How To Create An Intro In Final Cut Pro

Hi, this is Chris with Stupid Raisins. And in this video, I'm gonna show you how to create an intro in Final Cut Pro. You know, introducing myself to new people as a kid was kinda awkward, but with Final Cut Pro, we can build intros better. I'm gonna share with you how to put together a compelling intro using effects, titles, and transitions. And then we will look at adding markers to our music in order to help cut our footage to the beat. Let's check that out. All right, so we're here in Final Cut Pro,
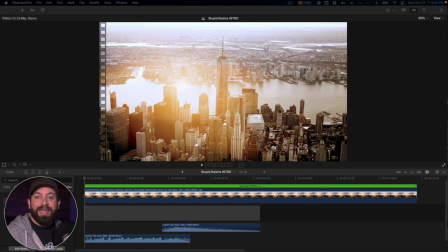[0:30]
and we're gonna take a look at a couple examples of how to create a fun intro for your YouTube channel or a video that you're creating, anything like that. In this case, what we're gonna do is we're gonna look at the built-in Final Cut Pro features, effects, titles, and tools. So every intro needs some great music.
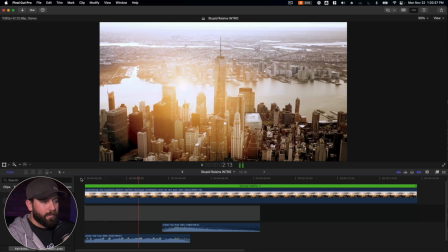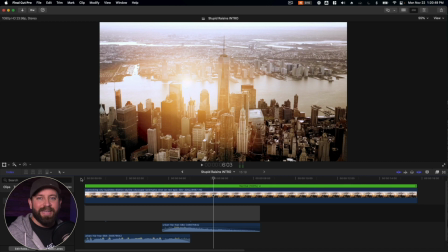[0:56]
So for this one, we're just going with a theme of a podcast about the city. So we went with a more urban song.
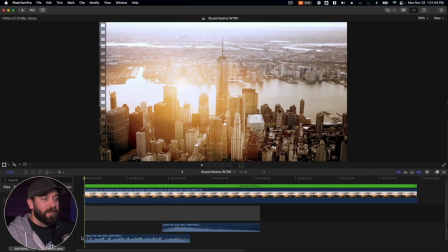[1:03]
It's literally called urban hip hop. So went with a nice, fun stock image of the city. It's always best to personalize your footage. So if you're able to go out there and film something for your intro, that's ideal.
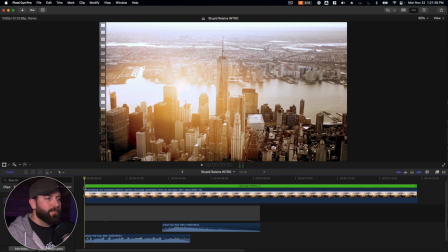[1:19]
So we have titles and other things that we want to add to this. But first, I want to make this footage work with this track. So it almost does like a swell right here in the middle. The footage is moving so slow that I think a speed ramp right in the middle here would really enhance it.
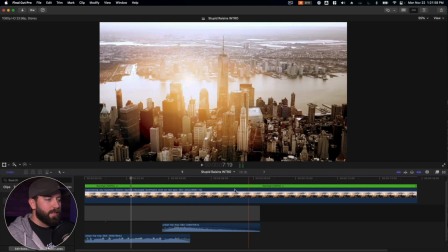[1:37]
So we're gonna go with Shift B, and then we will bring it in to the end here.
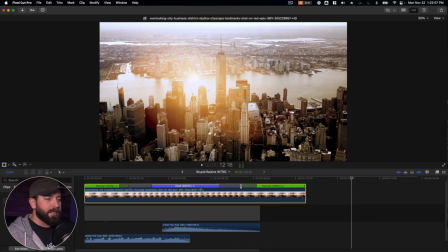[1:43]
Shift B, drag this in right to the edge of the clip. So this gray area is the transition, and this right here is where the speed will change. To create an effect that's a little more dramatic, so we wanna actually change these transitions to be very quick so that it speeds up and then it slows down.
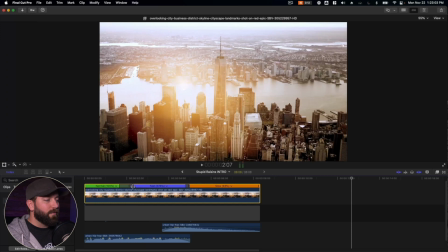[2:02]
But you can go with whatever feels right for your video. All right, much better. So I want to choose a fun transition for this footage.
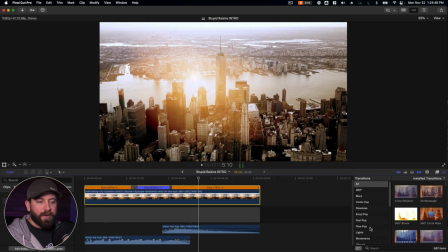[2:12]
We're going to go in here to the transition browser and we're going to find the wipes, and there is a circle wipe.
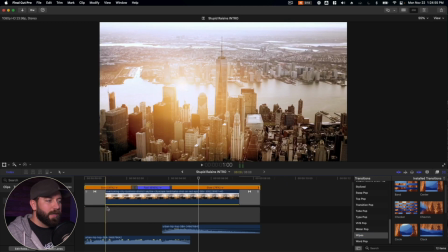[2:19]
I'm just going to drag that to the beginning. Now, quick explanation here. You see this gray spot down here.
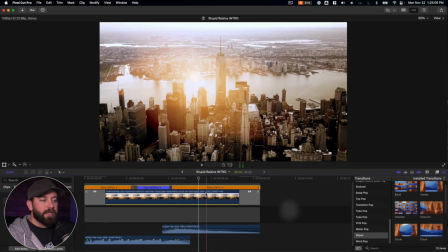[2:25]
If you right click, you can see lift from storyline. So I have lifted all of the clips and connected them on top of this gap.
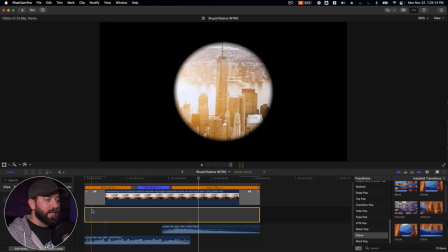[2:32]
So this is just a gap. It is just a blank space.
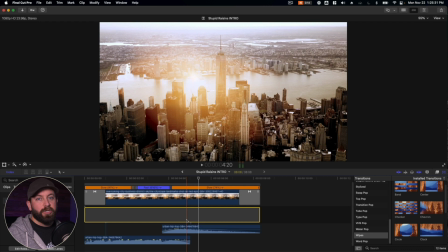[2:36]
What's great about having the gap is the audio and the video footage can be attached to the gap and not affect one another.
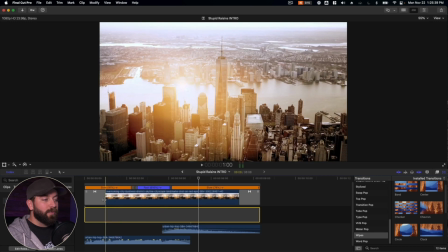[2:43]
So we're doing a lot of changes, a lot of movements. So it's best to keep the footage on top of this gap and below the gap for the audio.
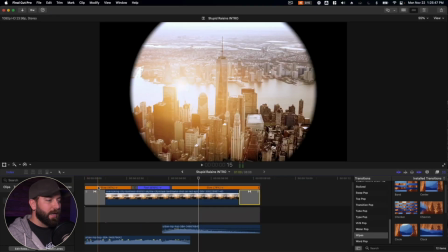[2:51]
So that's why this appeared up here. It created a separate little mini timeline. So what we're gonna do is we're gonna delete this transition that appeared at the end.
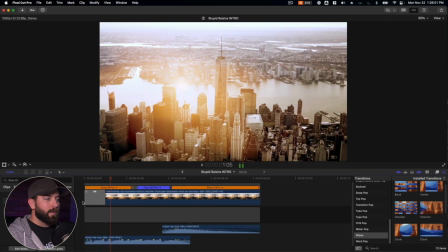[2:58]
We just wanted it at the beginning. It's a fun transition to kick things off.
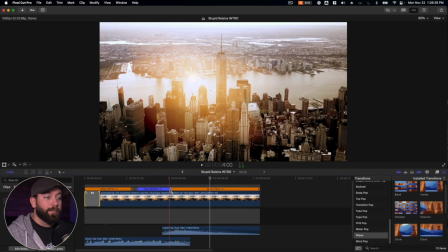[3:04]
I want it to cut to a black screen right about here. So yeah, right about here, I want it to just go to a black screen. So what we're gonna do is adjust our retiming that we had before.
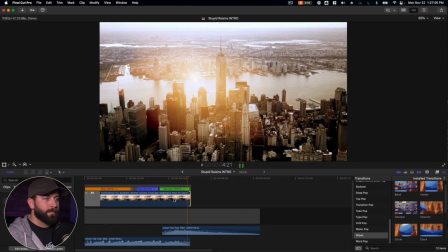[3:18]
Bring this down. And then right at this spot, we're gonna put the title.
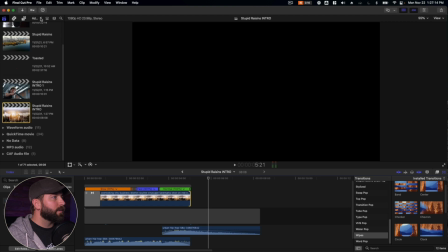[3:25]
Let's go ahead and bring up the browser, the library here, where we have the titles and generators. So we're just gonna look for the custom title, which is right here. Drop that in, resize it. And then with our cursor over this,
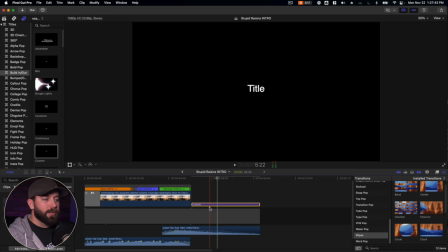[3:44]
so that we can see the title on the screen, we're gonna select the title and then come up to the inspector window.
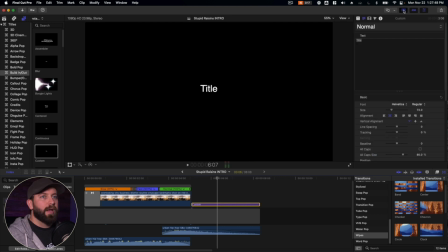[3:49]
We can go ahead and close down the library on the left. Now we can mess with the font.
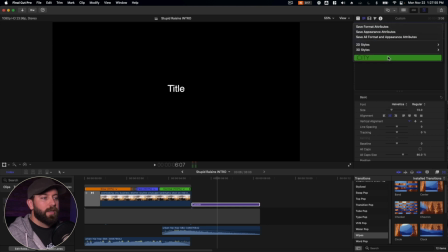[3:55]
I have pre-chosen one. I'm gonna put that there. But for this example, we do need to change the color to white.